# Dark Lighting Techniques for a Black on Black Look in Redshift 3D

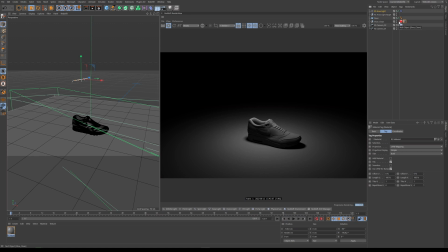If you have a shitty texture, if you have the wrong texture, then it's not going to look as nice as it could.
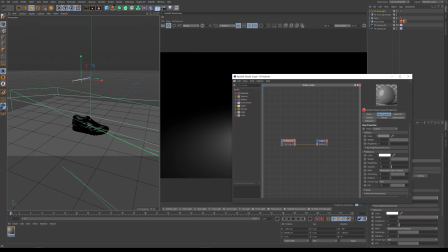So let's step into our texture, and let's make our weight of our diffuse a darker color.
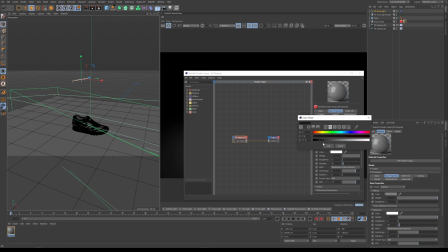Excuse me, not our weight. Let's make the color of our diffuse a darker color, okay?
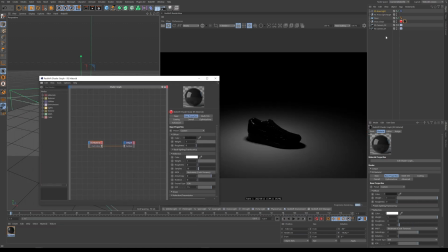As soon as we do this, you see we get some weird Frankenstein thing, but let's go ahead and put this on here.
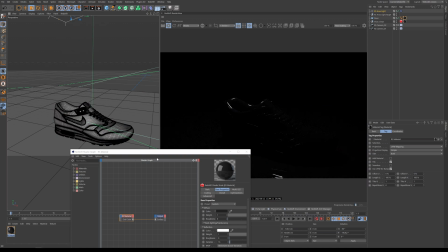And now you'll see what we have is we have a very shiny, dark object that we can't tell what's happening.
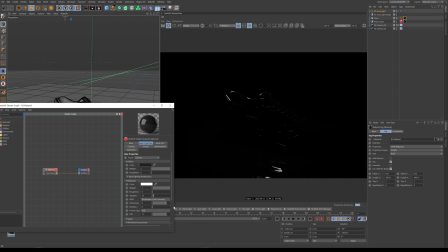All right, so what do we need to do? We need to create separation. So we have really no separation right now.
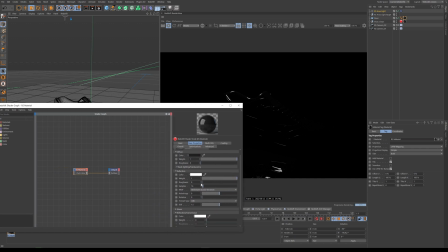I can't tell what's happening. So the first thing I like to do to create separation is I like to actually up the roughness of the reflection a little bit,
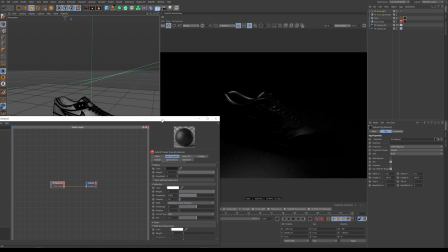because when you do that, it starts to cover the areas more, right?
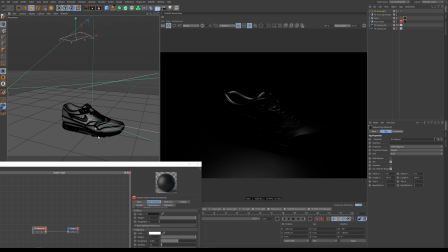It starts to give you more information about the areas. Now you don't have to do this, of course. If you have a certain look you're going for, then you're path might be different. But already you see now we're getting a lot more fall off, and it's becoming a lot nicer and pleasant to the eye, and I can kind of understand a little bit what's happening.
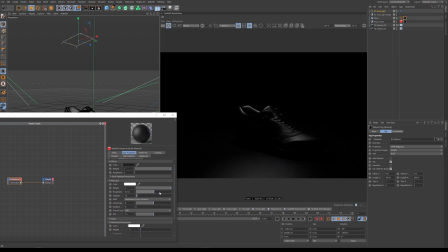So let's go ahead and say that we like that. Maybe we just bump it up a little bit and see if we keep bumping it, it's going to become almost gray, which we don't want. So let's just go somewhere in the middle. And we're going to start with simple textures and move up from there.
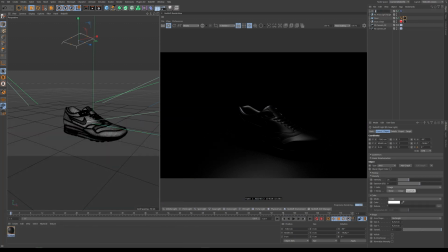Now, next thing I'd like to do is I'd like to actually start to put the lights on properly. So let's just go ahead and say that this is our key, and this is the key targets. So let's go ahead and let's move this.
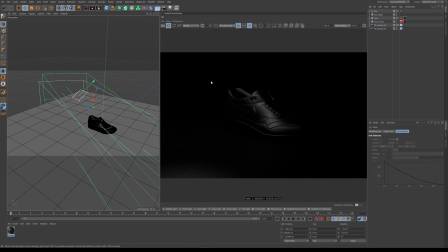Because what I want to do is I want the shoe to feel like it's coming out of the darkness. So to do that, I need to have a light that's kind of pinpointed, right? I want to have a light that's kind of pinpointed. So what I'm going to do is I'm going to take my key light, and I'm actually going to lower its spread.
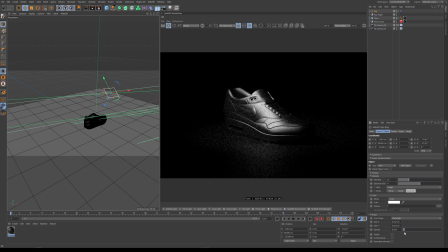Now the spread is basically, you see if I go to like almost zero, if I go to zero, you're going to get a pure like harsh line of this square. But I don't want to quite do that. I want to do something like in here maybe. And then I would actually like to still lower this a little bit.
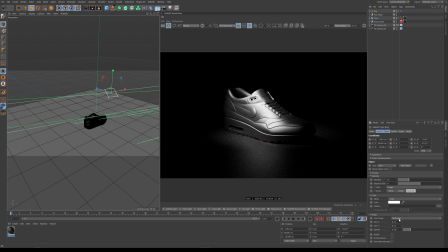Because what we're trying to do is I'm trying to create a mood, right? And then let's take our key target, not. And then let's put it like over here. So now what's happening, you see, because we the spread was so low,
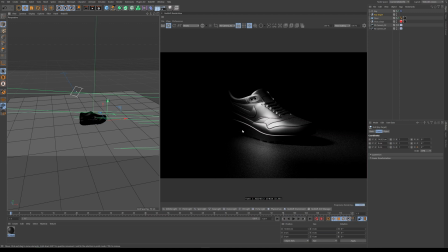it gets this nice fall off like it's coming from the darkness, right? So this is kind of course I've done this before, so I kind of know the setup, but this is how you kind of achieve, at least how I achieve this coming out of the darkness
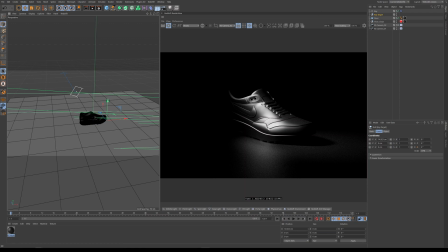look, right? Now we have one obvious problem, and that's that our spec is way too high. And so the first thing I would try to do is maybe let's just lower the exposure on this. And that already is starting to feel better.
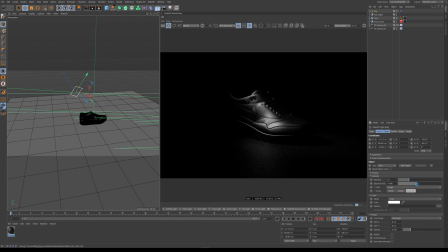Maybe just lower it a bit. And for now, we'll say that that's good. And see, what we're doing now is we're getting the contours of this. You know, my key light, you have to think about what story you're telling, right?
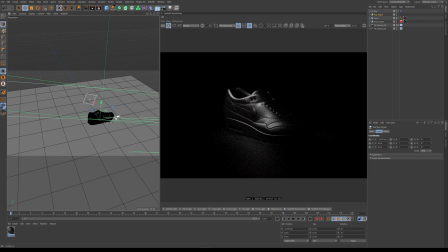Like, what do you want people to look at? Like, what's the most important thing for them to look at? Well, I'm guessing if you're doing a shoe product, it's probably going to be, well, obviously the shoe, but the logo, you know, that people want to see a logo, or maybe it's like a new feature underneath the sole, or maybe it's the laces, whatever it is, you want to tell that story. So this is cool.
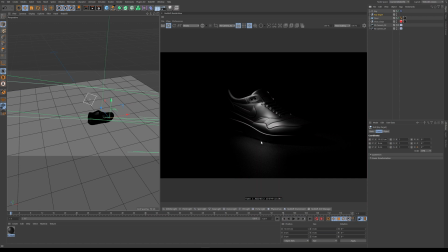So we have our key light, and we have a nice dark on dark look, and we honestly haven't done that much. So the next thing I'd like to do is I would like to copy this. I'm going to turn the viewport off for a second. I'm going to copy this, and I'm going to create a rim light. Now the rim light is going to further continue to help us build definition, right?
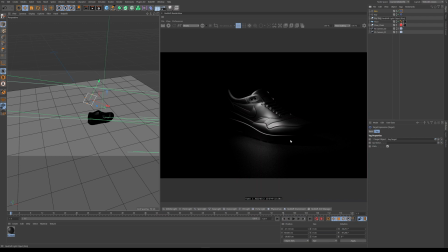Because you could do this and it would be great if this is what you wanted, but that definition is still could be better. So let's take a rim light. And for this scenario, I'm going to put my rim light.
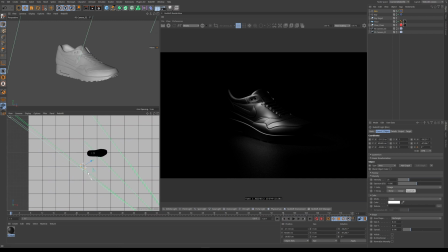I'm going to switch to the top view here, and I'm going to put my rim light here in the back.